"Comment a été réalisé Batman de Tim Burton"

Et on a une musique en contrepoint, plutôt joyeuse, c'est une valse, sympathique. Et cette valse a été utilisée dans la Belle au bois dormant, au moment où la princesse rêve de son prince charmant. Et bien là, on a la princesse avec le Joker.
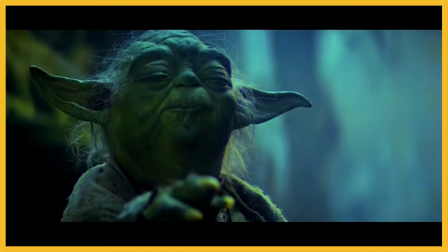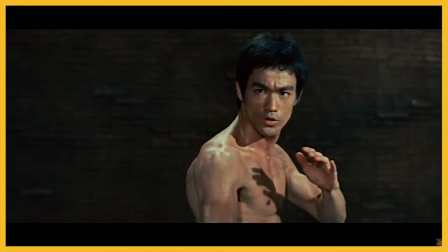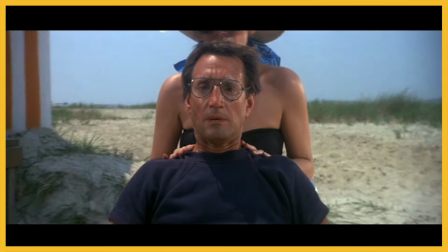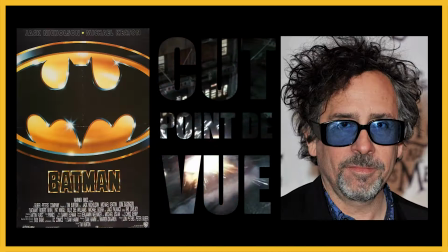À mes réalisateurs, ici les Phil, bonjour et bienvenue sur Cut.Vu. À l'occasion de la sortie de Beetlejuice 2 de Tim Burton, je me suis dit que ce serait intéressant de revenir sur quelques films phares de ce réalisateur Et quoi de mieux que Batman ? Batman a remis au goût du jour ce super-héros qui était laissé à l'abandon et qui était plutôt ridicule dans la série télévisée qui était sortie. Et Tim Burton va apporter une touche gothique, sombre, qui était propre à ce personnage. Nous allons nous concentrer sur la scène finale de Batman, l'affrontement entre lui et le Joker. Mais avant de commencer cette séquence, si vous aimez mon travail, faites-le savoir autour de vous, partagez ce contenu.
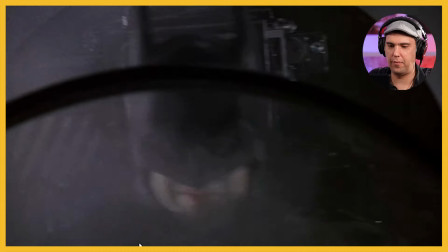[1:30]
Merci. On commence tout de suite. Alors, nous avons Batman qui se crache avec son Batwing.
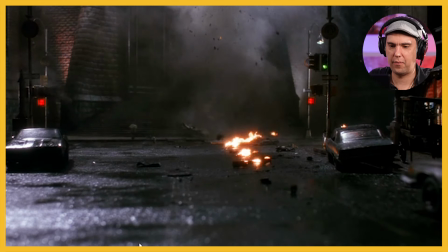[1:39]
Ça, c'est un plan maquette. Voilà.
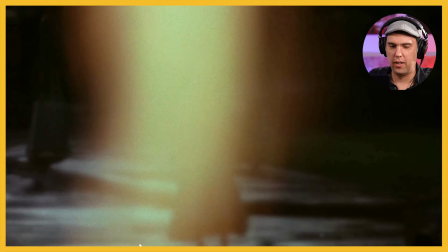[1:44]
Et là, nous avons ce plan-là, qui est un plan rare chez Tim Burton.
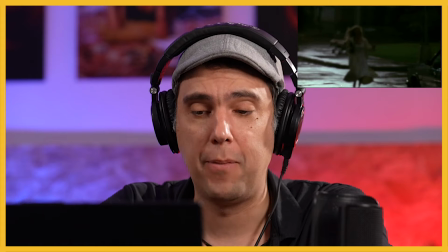[1:50]
En fait, il y a des plans de ce genre dans le film de Batman, mais qui vont complètement se perdre par la suite dans le style de Tim Burton.
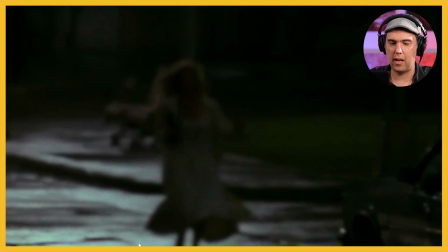[1:59]
C'est des plans à la très longue focale. et là en l'occurrence c'est un plan qui est un peu étonnant, que moi j'aime bien d'ailleurs, avec la distorsion du feu,
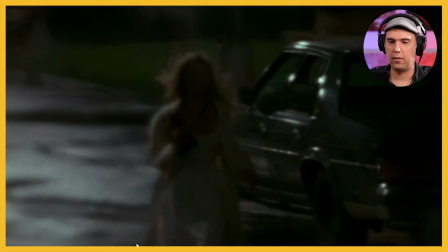[2:08]
où on voit Vicky Veil qui arrive,
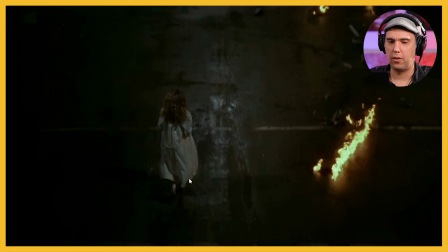[2:13]
suivi d'un raccord mouvement de Vicky qui passe sur un plan, je pense sur une grue, en fait là il y a une grue qui maintient la caméra,
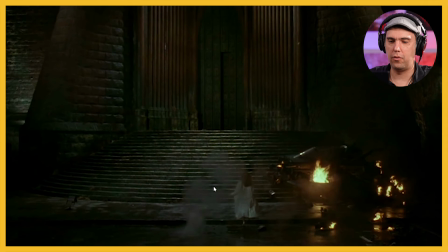[2:23]
qui va permettre ce mouvement de redressement de caméra, qui commence à mettre en valeur la cathédrale. Vous allez voir d'ailleurs que la présentation de cette cathédrale, la valorisation de ces cathédrales est particulièrement soignée.
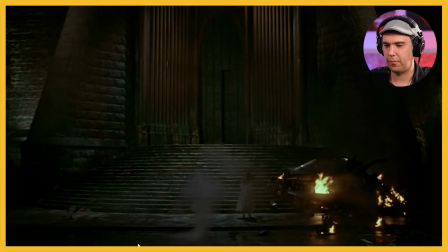[2:37]
Donc Vicky Veil gravit les marches,
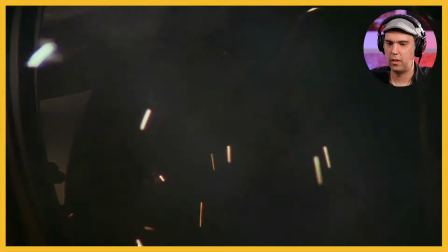[2:41]
on a un resserrement dans l'axe, et là on a un point de vue, et un cut réaction, re-point de vue.
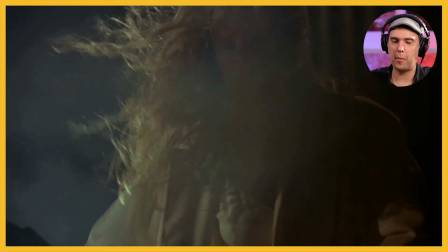[2:49]
On comprend avec notamment, vous avez vu les flammes qui sont arrivées au premier plan, que ce n'est pas possible de pouvoir se rapprocher.
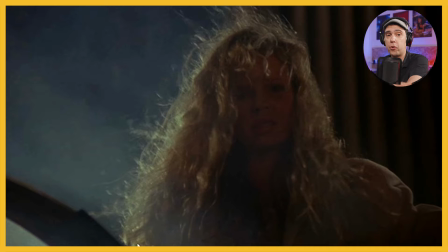[2:56]
Il y a le danger, voilà. Là, point de vue, on voit qu'il n'y a rien, on pense que Batman est mort. On revient sur elle, et là,
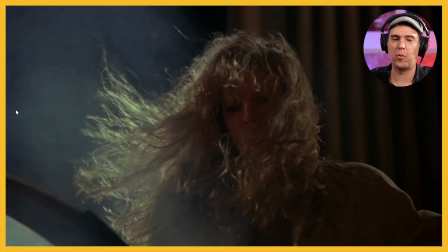[3:04]
arrivée pas vraiment valorisée d'ailleurs, mais bon, on le comprend, c'est l'arrivée du canon du Joker.
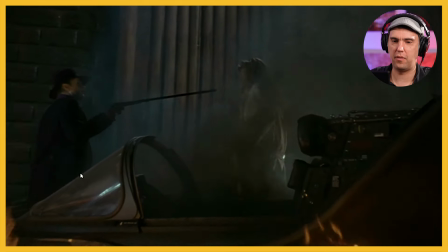[3:12]
On élargit. Voilà, le Joker est là.
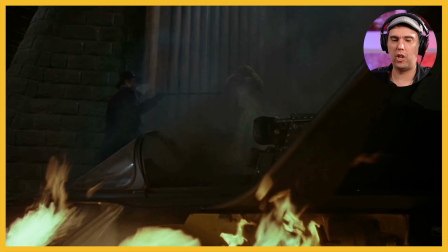[3:17]
On a en fait cette musique qui se veut religieuse, avec en premier plan les flammes.
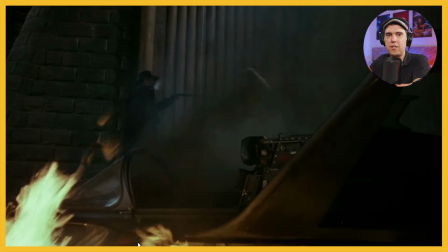[3:23]
Donc il y a une opposition dans ce plan, et vous allez voir que Tim Burton va utiliser pas mal ce procédé. dans ce film, mais particulièrement dans cette séquence.
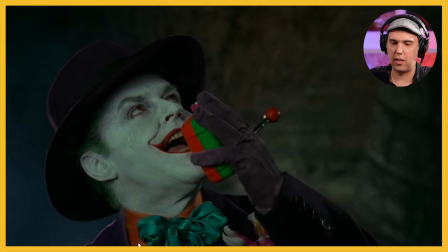[3:33]
Nous avons le Joker, qui a des couleurs chatoyantes, qui est là.
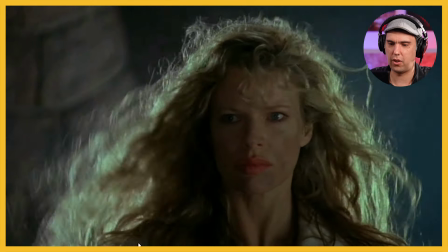[3:40]
Quatre réactions.
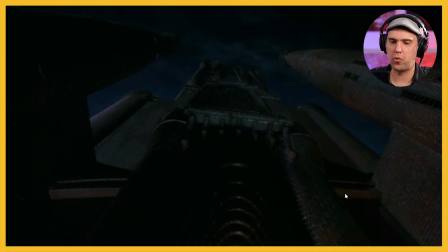[3:45]
Voilà, on a un plan en contre-plongée qui valorise la cathédrale.
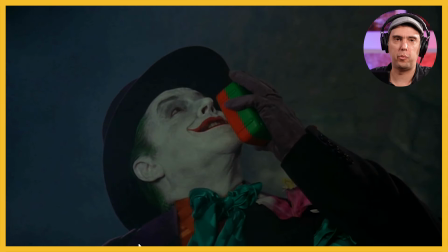[3:50]
Et du coup, le fait qu'ils disent plutôt dans 10 minutes laisse vous entendre que la cathédrale est massive et grande. Donc de nouveau, ça valorise la taille gigantesque de cette cathédrale.